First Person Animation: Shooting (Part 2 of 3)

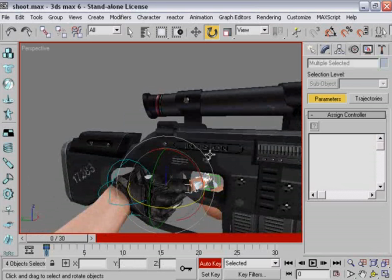[4:07]
Right click on the parent bone to these lesser bones here, and set a keyframe for them at 0.
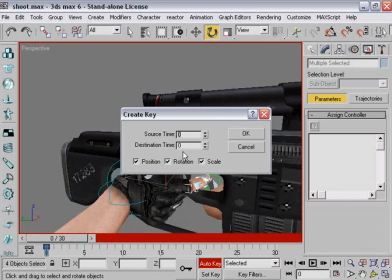[4:15]
But you know, if I recall, we should have the -47 here set up. I tend to use -1 for these type of things, and I always use -1 if I'm copying frame 0. I always use -1. It's a good practice to get into, and if you've got, you know, keyframes changing to 0 like this right here,
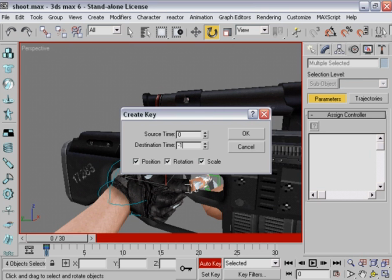[4:35]
the 0 will not be what the end frame is.
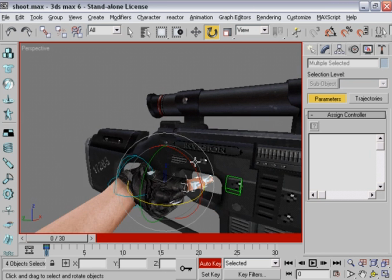[4:41]
So you've got to copy it to a -1, or you could just use a -47. But I'd get into the practice of -1 because it's going to help you a lot of times for some other things.
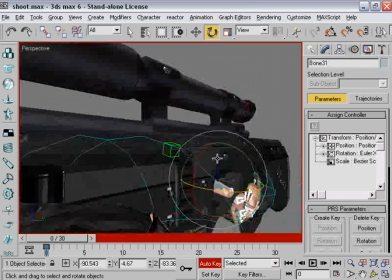[4:50]
So it's good to have more. So basically, we're just going to pull this trigger here.
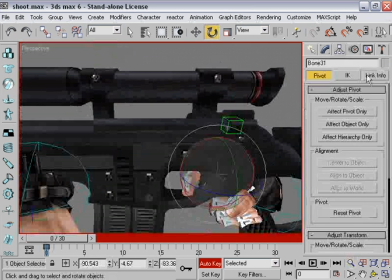[4:57]
There's really not anything fancy about it. You might want to come up here, check your constraints, make sure everything's on this axis here.
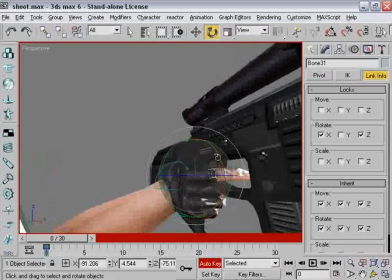[5:03]
This top one doesn't have to be, but you know, when you're looking at it and it's going to be recoiling back, you don't want people to notice it.
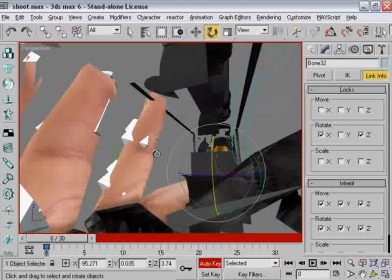[5:12]
It's just it's a subtle thing that you shouldn't be able to tell is there.
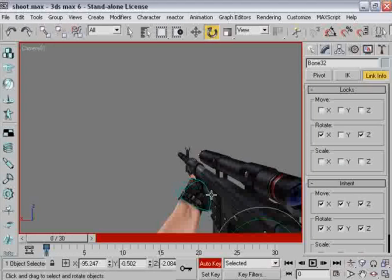[5:17]
Also, you may actually want to do this in first-person mode, as you're going to be looking at that trigger finger.
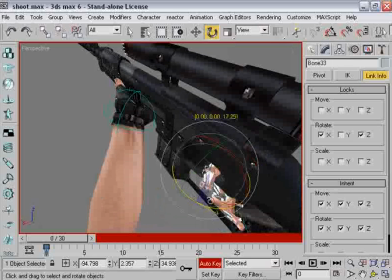[5:22]
If you want it to look a special way, go right ahead. Oh, I should also tell you, I repositioned this gun here.
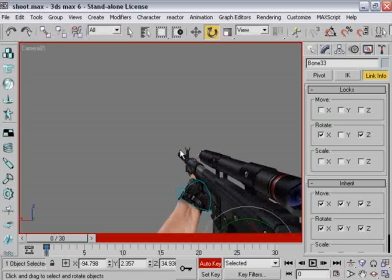[5:28]
I thought it was way too far out and way too far up. You could possibly see that the forearm was actually not attached to any other arm while you were in game with it. I did that before I started the VTM. I'm sorry I forgot to mention that all to you.
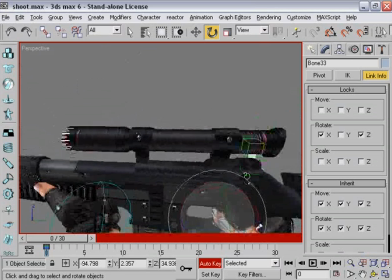[5:43]
Those of you who are cheering now that I finally got to mentioning what you were thinking about, congratulations for noticing.
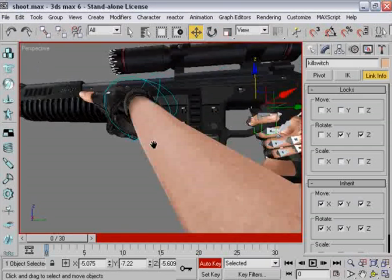[5:53]
Zoom extents. Alright, and you've got the trigger here.
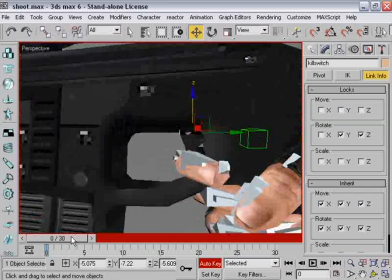[5:57]
Now the trigger doesn't have a keyframe yet. You've always got to remember that.
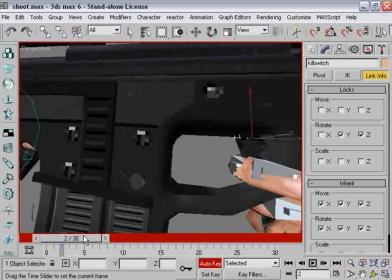[6:00]
Because even if you're using Max 6, and I told you it would set a keyframe for 0 if you moved it, if you set one for 0, well, you ain't got crap.
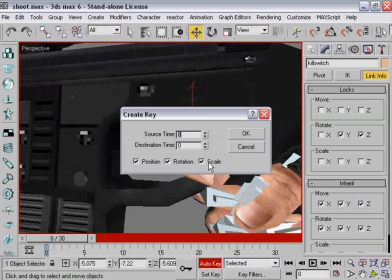[6:08]
It's a good work and waste of your time. Set it for 0. Set it for -1.
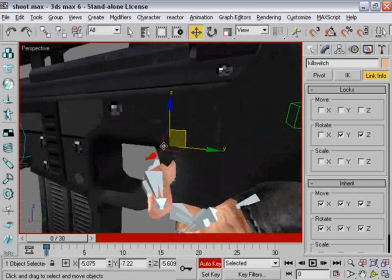[6:16]
Now, maybe I should have gotten to the fact that if you don't have the trigger depressing, or if you don't have the finger depressing the trigger on the first frame of the animation, if you do it on
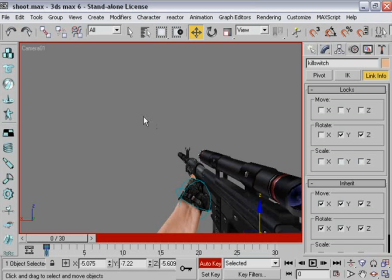[6:30]
the second, for example, if you've noticed, the recoil doesn't start until the second frame. And I know a lot of people like to put the recoil on the first, but I don't, because it makes the animation feel hollow to me. And that's another made-up word that I can't really explain. It just feels hollow. Okay.
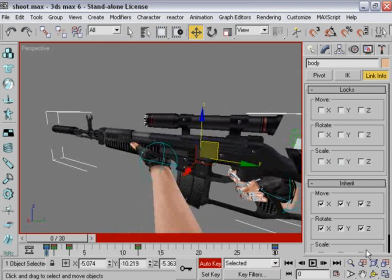[6:45]
This guy's nuts. What is he talking about? Talking about hollow? Talking about chocolate cake when he's animated? Just sit down and have a nectarine.
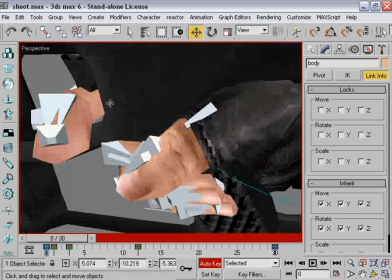[6:52]
Everything's going to be alright when this is done. Grab this trigger here.
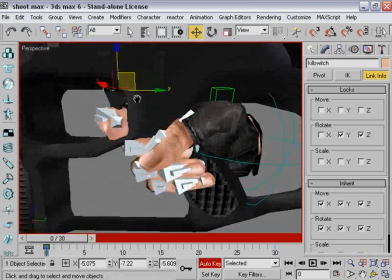[6:57]
You've got to have it depressed. And again, maybe I didn't even finish what I was talking about there.
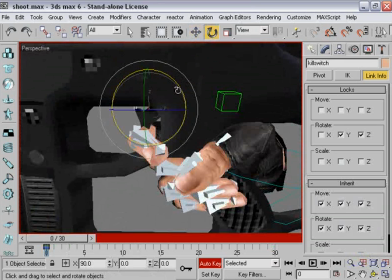[7:02]
I just got running off on a tangent. If you don't have it on frame 0, you're going to look like the trigger's rapidly pulling it. It's not an automatic. It's just rapid. Which, you know, for this isn't a machine gun or a...
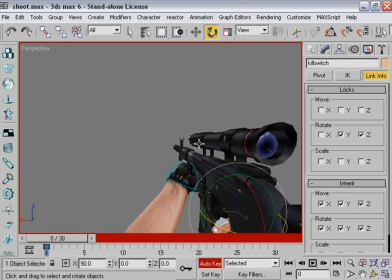[7:14]
I know the realism people are going to kill me. He said machine gun. It's an automatic.
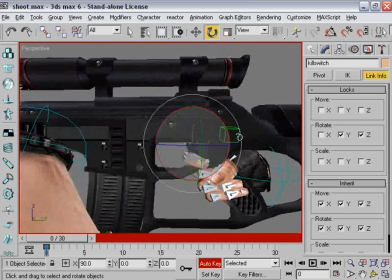[7:19]
For those of us who are not into the weapon lingo, I'll call it a machine gun for them.
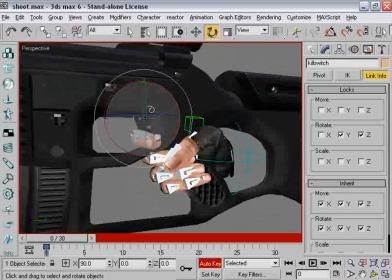[7:24]
If you're not using machine gun here, you don't want to be tapping the trigger now, do you?
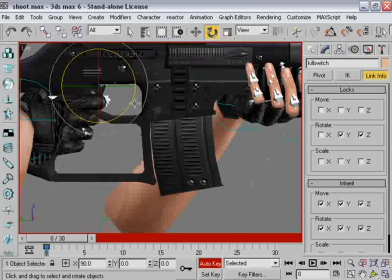[7:31]
God, I've gone on forever and I haven't even moved this stupid thing. Let's finally rotate this trigger and put it back to where it needs to be.
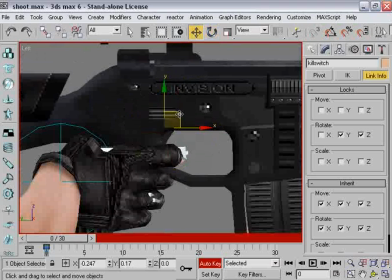[7:37]
Remember, we've got to add -1 set up to where its default position is. Remember?
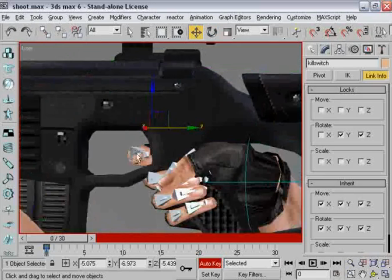[7:43]
Good. So, you're going to ask, what do we do now, Nick?
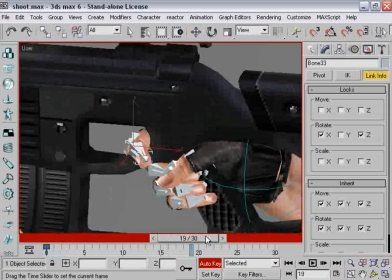[7:49]
Well, we've got to bring these back to 0, correct? Of course we do. You cannot just make these go back to 0.
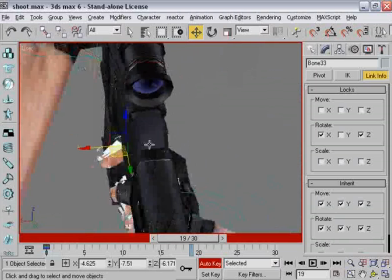[7:57]
I'm going to show you another very important part of animating here. See how good it was for me to think this out?
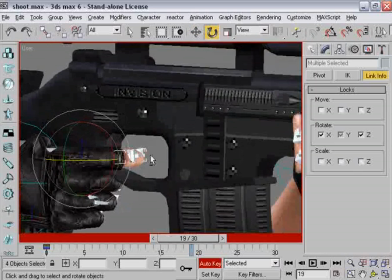[8:04]
Oh, by the way, I haven't thought of what I'm going to do for the other ones. Surprise, surprise.
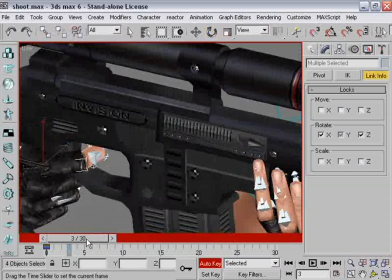[8:10]
I'm going to get into studying here. Alright.